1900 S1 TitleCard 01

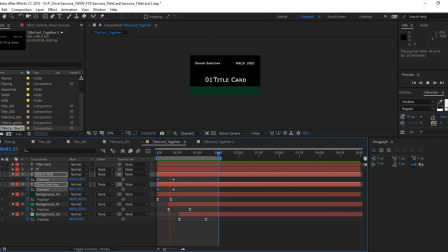(82:39)
Once you've done all your keyframes, then you can easy ease them. Then you go in the graph editor. Every time, okay? So we just set 2 keyframes. So what's our next step?
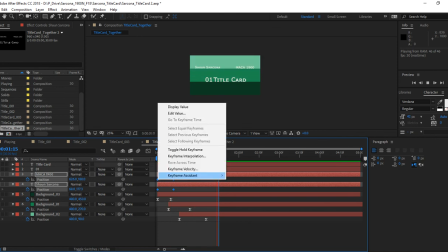(82:54)
Easy ease.
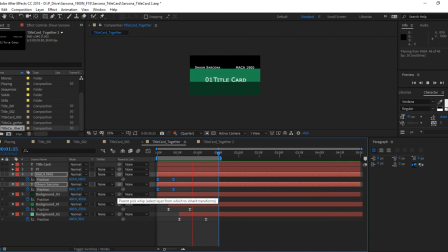(82:58)
Remember, you can hit function 9. Make sure you have it selected. They should turn into little hourglasses. Okay. Yep. So I do them both at the same time, right?
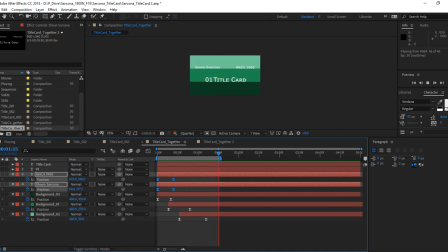(83:14)
So I just grabbed all 4 of these keyframes and then hit F9 or right click easy ease. And then what do? Graph editor.
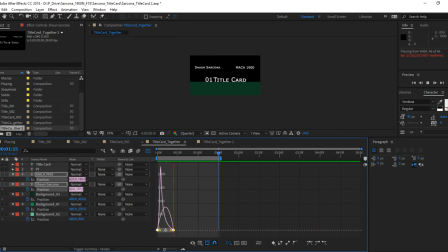(83:29)
And then see which way you like better. Maybe you want speed at the beginning, speed at the end. For something like my name, I'm going to do speed at the end, or at the beginning. Yep, so you're going to move it to the left.
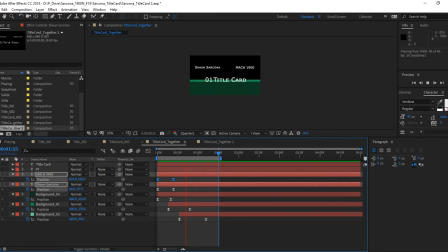(83:48)
And the reason for that is my name will be on screen longer and kind of slower, and so it's easier for people to read versus it just kind of being thrown in there. Correct. By this weekend, you should start having dreams about the graph editor and about setting keyframes.
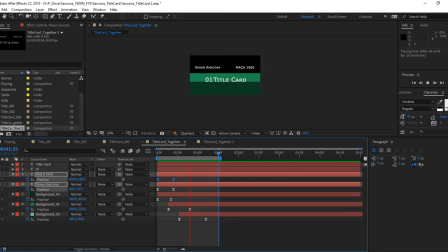(84:08)
If you're not working hard enough. Cool, we have easy ease, graph editor, success. Cool. So our names come in, they're good. So now I'm just going to offset them.
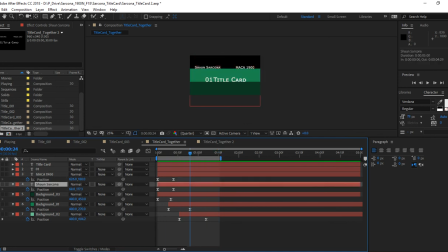(84:26)
I'm just going to take Sean Sarcona and just move that whole layer. I noticed a couple people doing this, so just pay attention to it so you don't do it. If I click in the middle of this bar and drag it, it takes everything in that bar and moves it with it.
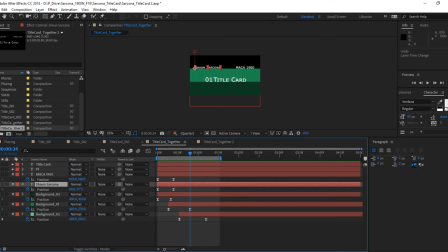(84:43)
If I grab at the beginning of the bar and drag it, it's only going to cut that layer. So see how the keyframes don't go with it? So it's basically just going to chop it. You don't want that. I want to physically move the layer down to where I want that to come in, and the same thing with 1900.
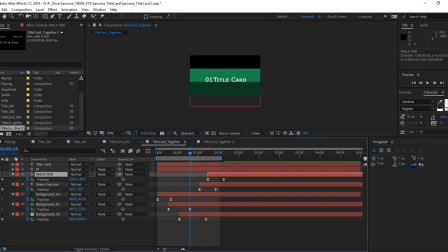(85:02)
Move where I want that to come in. Boom, boom, boom. Where should we move it to? Oh. Where is it going to look good?
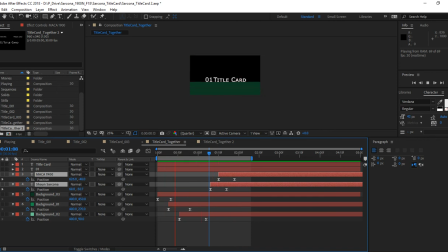(85:18)
We don't know, do we? So next class, I won't go over it this class, but next class we'll talk about how to time things out so it makes more sense. Because right now, a lot of this is guessing. The speed of these things popping in, the speed of our name coming in, the speed of everything else, it's very off.
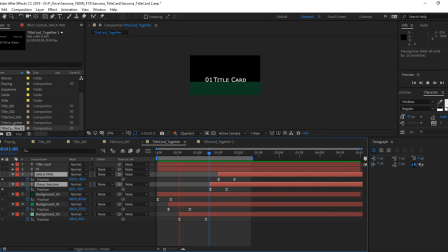(85:36)
How many of you listen to music? Everyone should raise their hand because music is pretty awesome, okay? In music, what is the thing that's underlying all music? Rhythm, right?
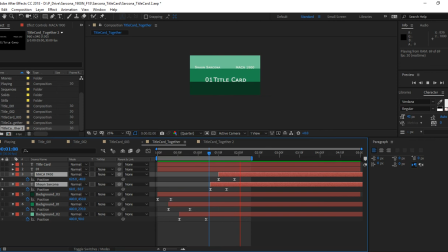(85:48)
There's a beat to it. So whenever we animate something, we want to kind of encapsulate some kind of rhythm or some kind of beat to our stuff. So next time when we come in and you're actually going to work on yours, I'll show you an easy way to kind of get that underlying rhythm there so you know, like, this is where stuff should come in,
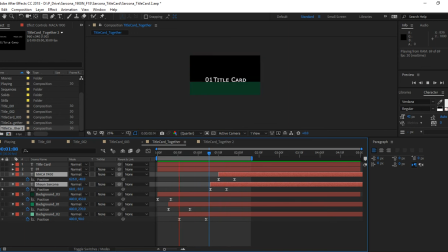(86:06)
okay? For now, we're just kind of still monkeying around with it. Cool. So just kind of find a spot for it, okay? That's the idea. You want it to come in after this one, obviously, so we can see it. We don't want to compete with other things. The viewer's eye is what we're trying to guide here, right?
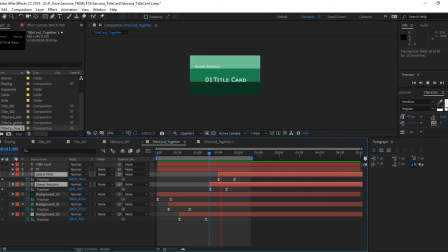(86:26)
So someone watching this, they see this, this, this, oh, and then here come the names, right? So we have to make sure that it's timed out good. You will be a good judge of that, as the people around you will too. So when I'm lining something up, let me just ignore the 1900 for a second, okay?
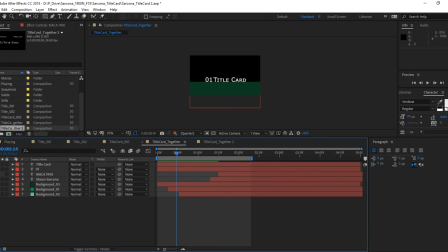(86:45)
I'm just going to focus on my name.